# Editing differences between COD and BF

Salutations, this is the Crazy Spider. Let's talk about editing, and in particular the emotions that are conveyed when watching a video.
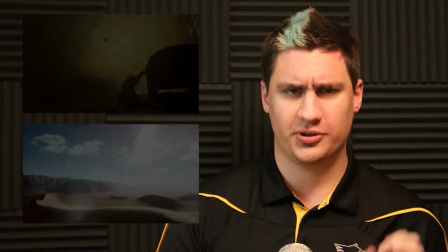6s
There's been a lot of discussion about the new Call of Duty and Battlefield trailers, but this video is not intended to talk about or criticize either game's merits.
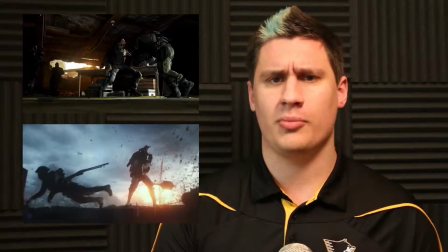13s
To me, both games look great in their own ways. Instead, let's talk about their announcement trailers in terms of what their editing makes the viewer feel.
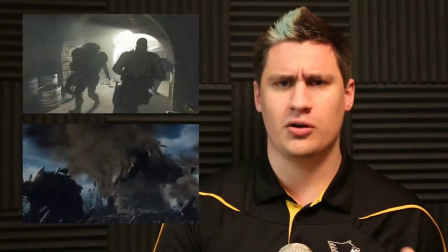20s
I'll be playing clips of each trailer in this video, but I would encourage you to watch the trailers themselves.
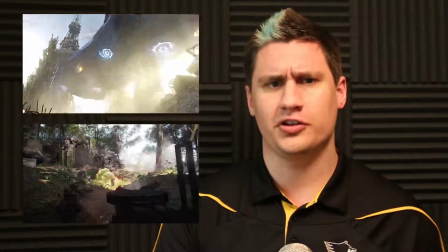26s
I'll be leaving links in the description to each trailer. First thing to note is the Call of Duty trailer is significantly longer than the Battlefield trailer,
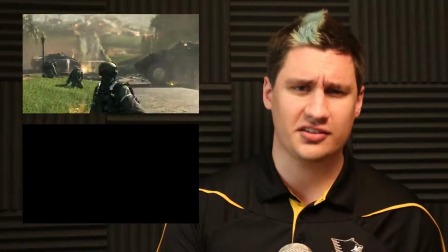33s
with the Battlefield trailer only lasting approximately 60 seconds and the Call of Duty trailer being just shy of three minutes.
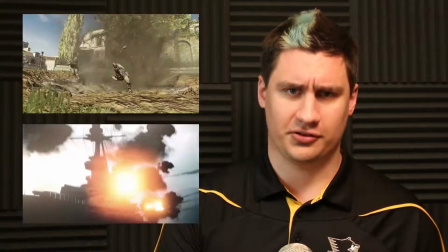39s
It's almost three times as long and I'm not including the Modern Warfare Remastered segment. Given this, let's talk about the Battlefield trailer first.
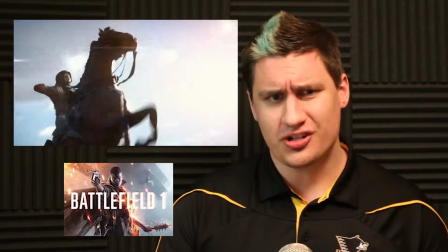46s
Right from the get-go, this trailer starts off with a hit. It opens with a guy getting bludgeoned to death with dramatic lighting that's quickly transitioning into a desert backdrop.
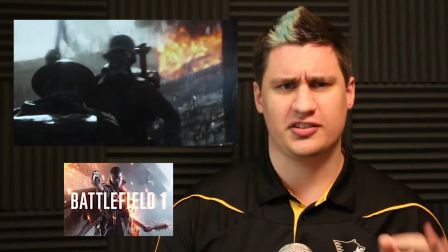54s
These first few seconds sets the tone for the whole trailer.
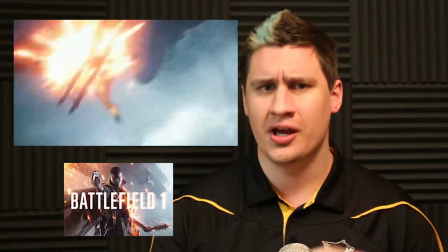57s
The trailer goes quickly back and forth between loud, quick, and hard-hitting action, then a few seconds for a lull that sets up the next bit of action.
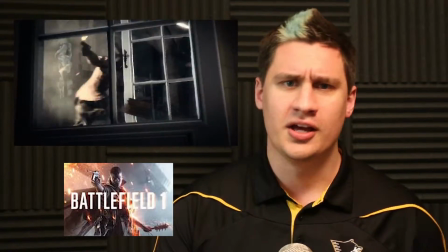64s
This happens about seven to eight times in the trailer and is done well. It keeps the pace of the trailer up-tempo and very high energy. As a consequence, it never lets the viewer get accustomed to exactly what they're seeing until the final clip, drawing your attention to one item to end the excitement.
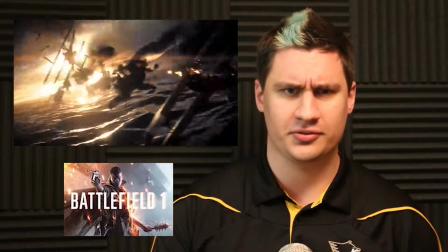79s
This trailer was designed to build hype, tease the audience, and nothing else. There's no narrative and there's no reasoning for each action scene.
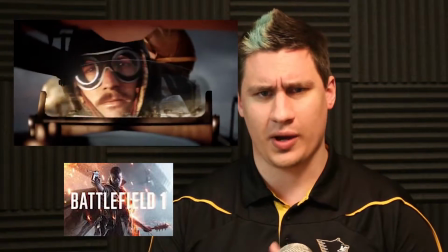86s
It gives you a visual, then immediately takes it away. It's exciting, thrilling, and leaves you wanting more.
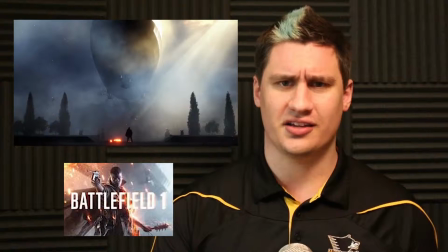92s
In short, it's fast, loud, and exciting, but has no overarching context. It's simply a sequence of action scenes intended to make the viewer want more.
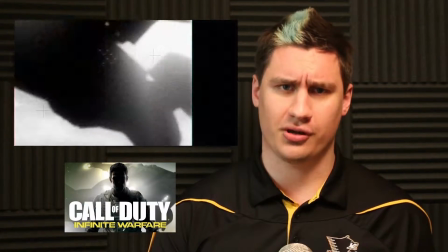100s
On the other side of things is the Call of Duty trailer. It's edited to have a much different effect on the viewer.
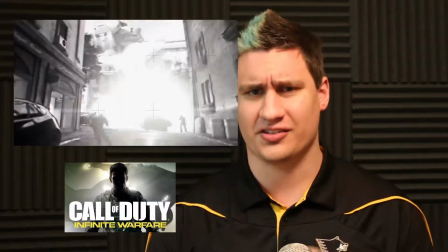106s
While Battlefield's trailer intentionally left out context, the Call of Duty trailer goes out of its way to give you context.
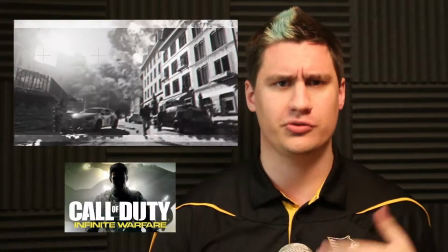111s
It opens slowly in comparison, providing a security camera style footage that shows the beginning of an invasion, with narration and newscasters explaining the situation.
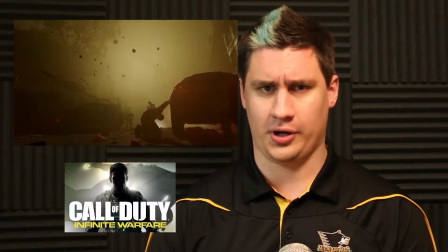120s
This is all set up designed to infer a story and let your mind fill in the details as the trailer progresses.
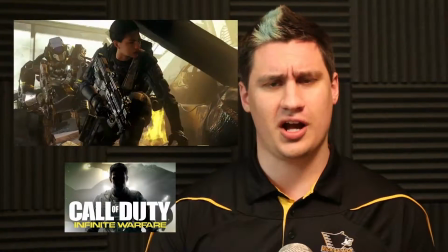126s
One major difference you will see in the Call of Duty trailer is that the shots in the Call of Duty trailer are far longer than the Battlefield trailer,
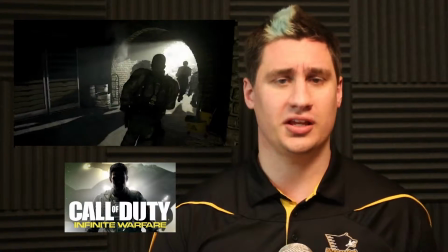133s
each shot persisting long enough for the audience to gain insight into the meaning of each angle. the storming of the hill portion of the trailer
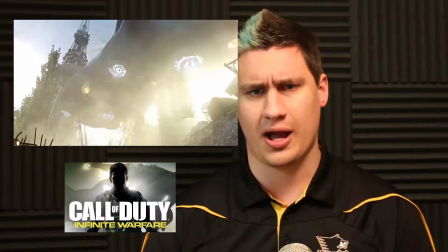140s
slowly progresses each shot moving forward towards the hill with explosions all around this tells a small story of a group of soldiers storming a hill this
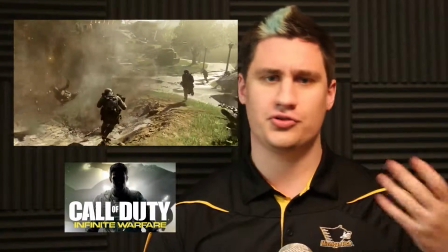149s
weaves a narrative for the trailer telling pieces of a larger story this then eventually transitions into a set of random clips depicting action from random events that
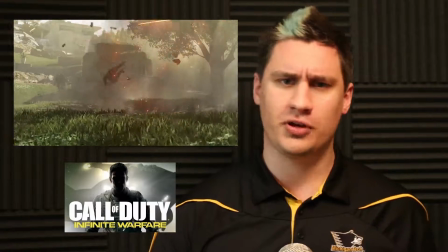157s
have no context however due to the previous two minutes of setup the viewer assigns
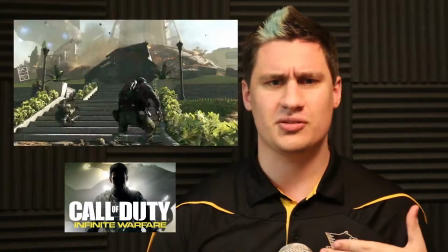162s
some context to these clips as they attempt to make sense of what they were presented with before.
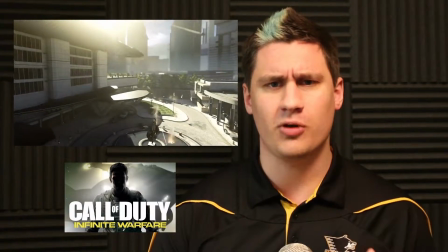168s
In short, the Call of Duty trailer was narratively driven, with brief moments of excitement to break up the otherwise narrative focus.
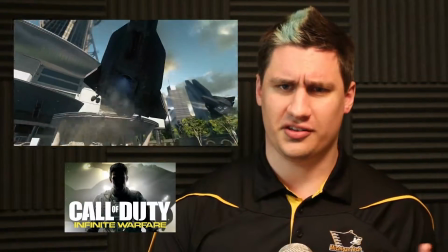175s
To the rest of the trailer, it tried to invoke the natural curiosity, giving a partial story and letting the audience predict what may occur.
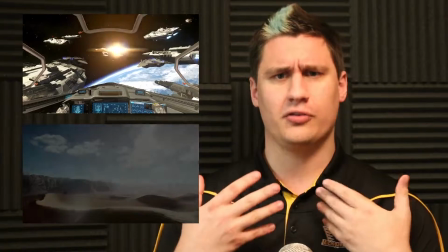184s
Both trailers have their strong points and their weak points. Battlefield showed too little and Call of Duty showed too much.
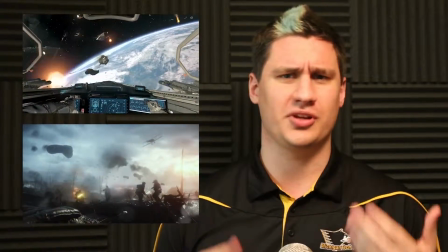189s
It goes to show how two marginally similar games based around the action hero could have such drastically different trailers.
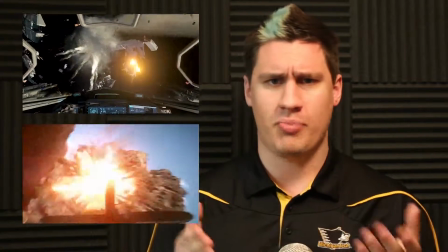196s
What do you think of the editing? Was it good, bad, or just misguided? Thanks for watching.
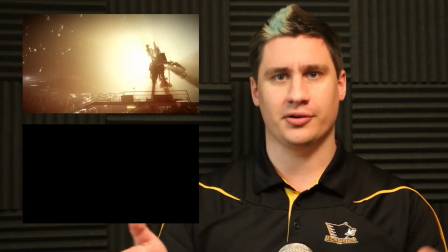200s
This has been a Crazy Spider. Have a great day.